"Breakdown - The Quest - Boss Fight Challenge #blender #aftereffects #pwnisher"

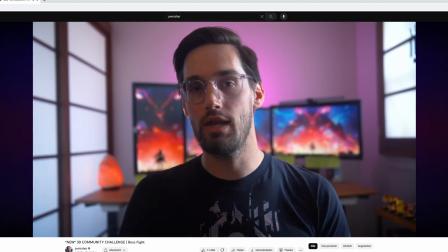2s
Okay, so it was time for another Pwnisher challenge. This time the topic of the challenge was the big boss fight, but there was a problem.
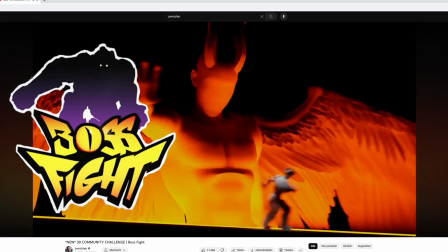11s
Actually, I was a little bit late to the party because I stuck in a few other projects from work,
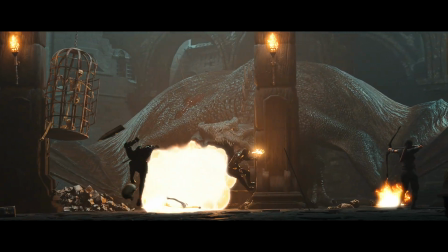15s
so I had like 10 days left to enter this challenge, and this is really not enough time to create something complex like this.
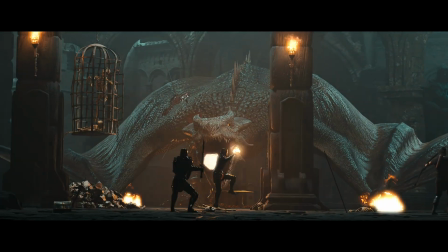23s
But I remember myself the most important fundamental that I've ever learned since I'm doing film, and this is the triangle of filmmaking.
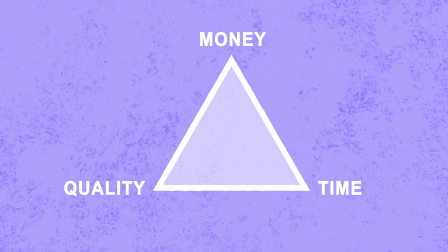31s
If you're not familiar with this one, it's pretty simple. So the rule of thumb is take 2, you never get 3.
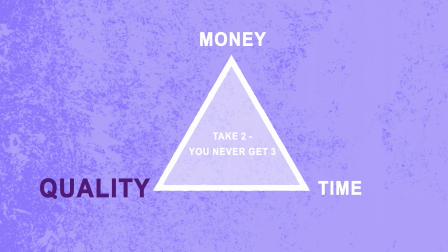37s
And the idea here is it's pretty hard to make a great product with no budget in like 2 days.
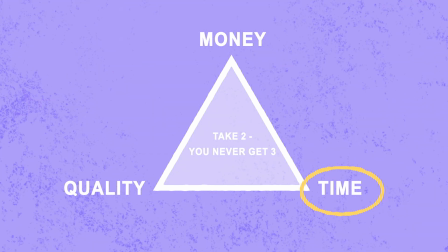42s
I think this is clear, right? But because I was running out of time and still wanted something that looks good, I realized that I need to invest a little bit.
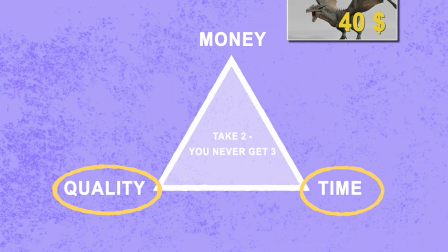50s
And this is where this very cool CGTrader model comes into place.
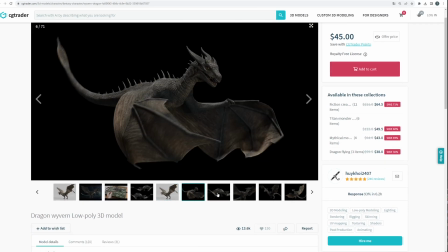54s
And honestly, a model like this would cost me 2 to 3 weeks, and even then it's pretty hard to reach this state of high quality product.
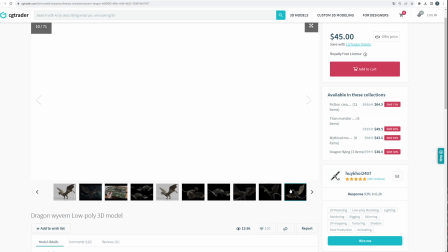62s
So this was worth the money. And what is fighting dragons?
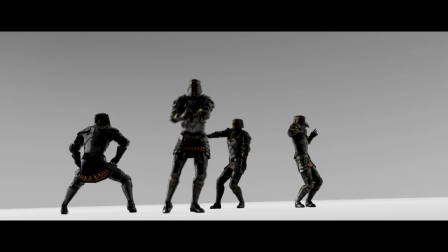67s
Of course, knights. And luckily enough, Mixamo has some great characters that will do the job in this case.
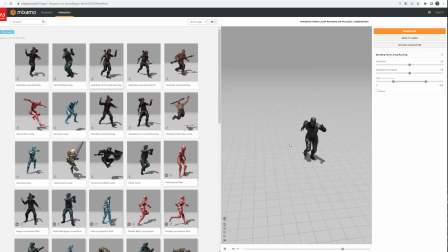73s
And some awesome animations that will help to get the mocap into place.
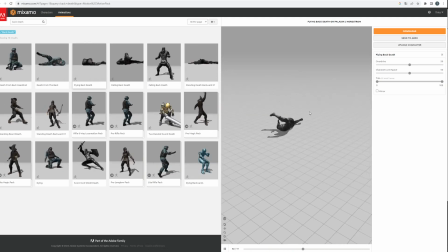78s
And with these two assets, the big boss and the hero, we got the most important assets for this composition.
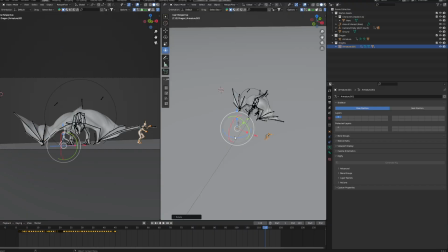84s
So let's put it all together into Blender, and for the slow motion I did a pretty dirty and cheap trick,
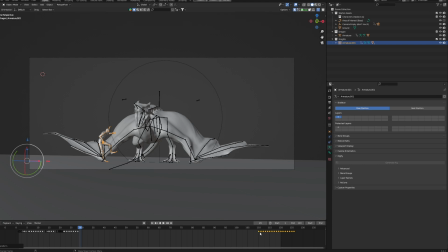90s
which was just finding the sweet spot where the slow motion ends, took all the keyframes from the knight in this case, and expand the other keyframes with the scaling function inside of the timeline to get kind of like the sense of a slow motion feeling.
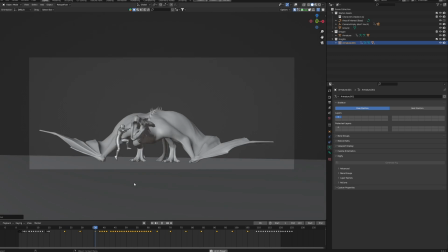106s
And actually I did the same thing for the dragon and adjust a little bit of the animation that was there, and then I had something like this.
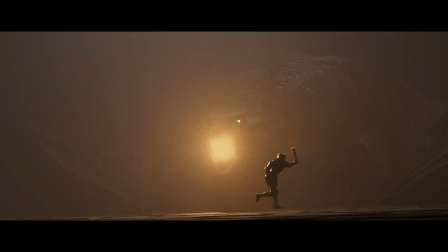113s
And even though this looks cheesy, when you have to sculpt this, you have to retopo this, you have to rig it, you have to weight paint it, and you have to animate this, skipping all of these steps and really just get to the point where I can start building the environment is pretty
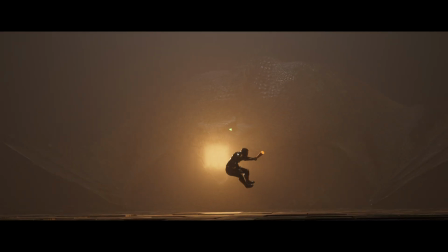129s
cool and really saves a lot of time when you're on a tight time schedule.
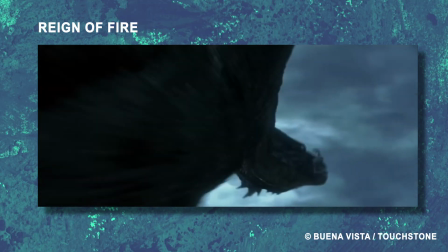133s
Talking about the environment, my biggest inspiration was the film Rain of Fire, which is from the year 2002, I guess.
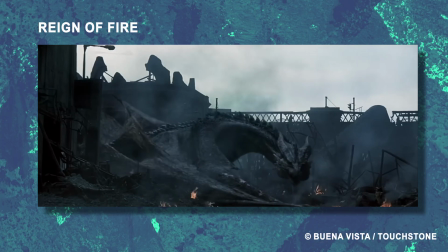139s
I really like the color and this contrast between this blue hazy atmosphere and the light orange color of the fire.
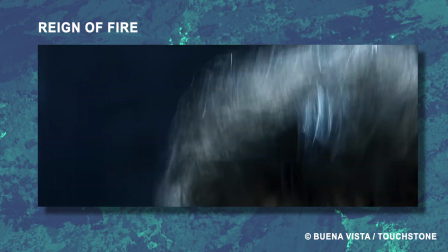148s
So this was kind of like my starting point to create an environment.
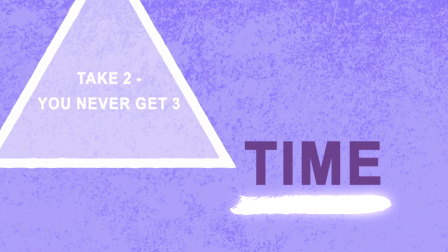152s
And with the triangle of filmmaking in mind, I decided to kit bash the environment by using different resources,
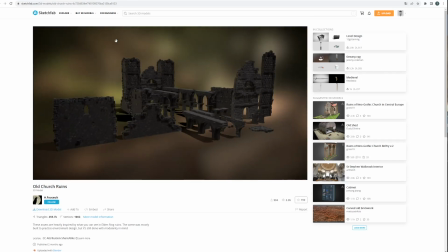159s
for example Sketchfab, where I found these cool church ruins, and this amazing 3D scan of an old backside building in Italy,
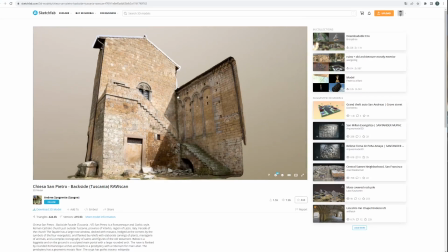166s
and this very cool kit bash collection that I found on ArtStation.
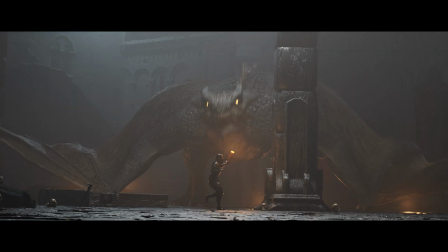170s
All the credits belong to Alex P. And then it just took me like 4 iterations to create a cool environment,
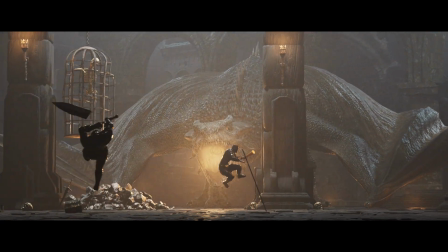177s
adding in a little bit of foreground elements to create more depth, and of course add in more actors,
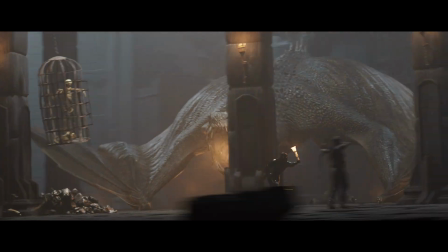183s
in this case an archer and a second knight that is hit by the fire. And with this approach I was able to create this result within 3 days, which is amazing.
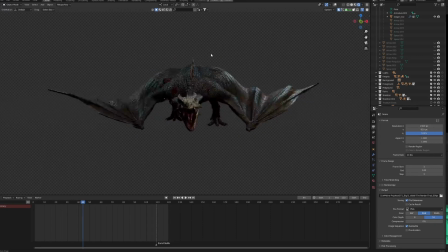191s
And I changed one very important aspect that I completely missed out the last 2 challenges by Pwnisher, and this is a story. And this time I've added in a simple treasure chest with a little bit of gold around it and
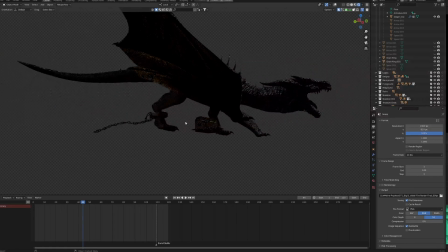205s
put it beneath the dragon to tell the viewer that the dragon is protecting this treasure chest,
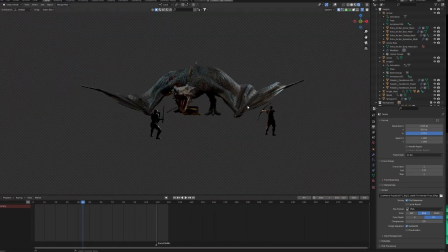210s
and the knights of course wanted this gold.
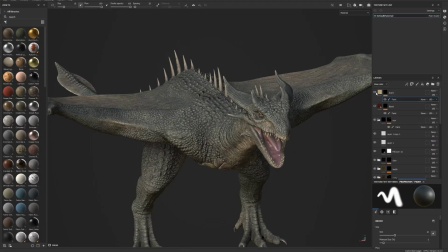213s
And because of this I've added in a lot of wounds to the dragon and some scars of course to really tell that this dragon has kind of like a backstory.
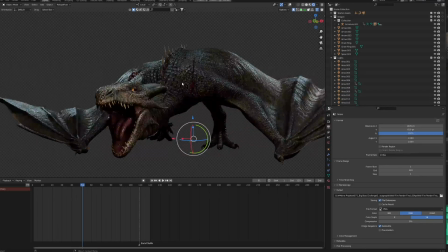220s
And then inside of Blender once again added in a lot of spears and arrows to tell that there was a fight going on between the knights and the dragon.
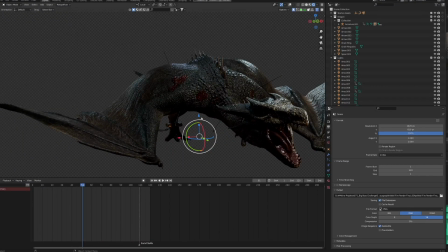228s
And for me this adds in one additional layer to the whole composition and gives it a little bit more interest to the overall picture.
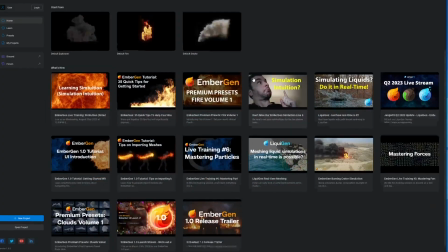235s
And then there was time for the simulation part.
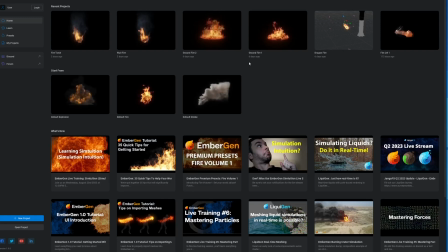239s
And don't get me wrong, simulation is always a hassle for me, but with Ambergen really this was kind of like fun and a breeze.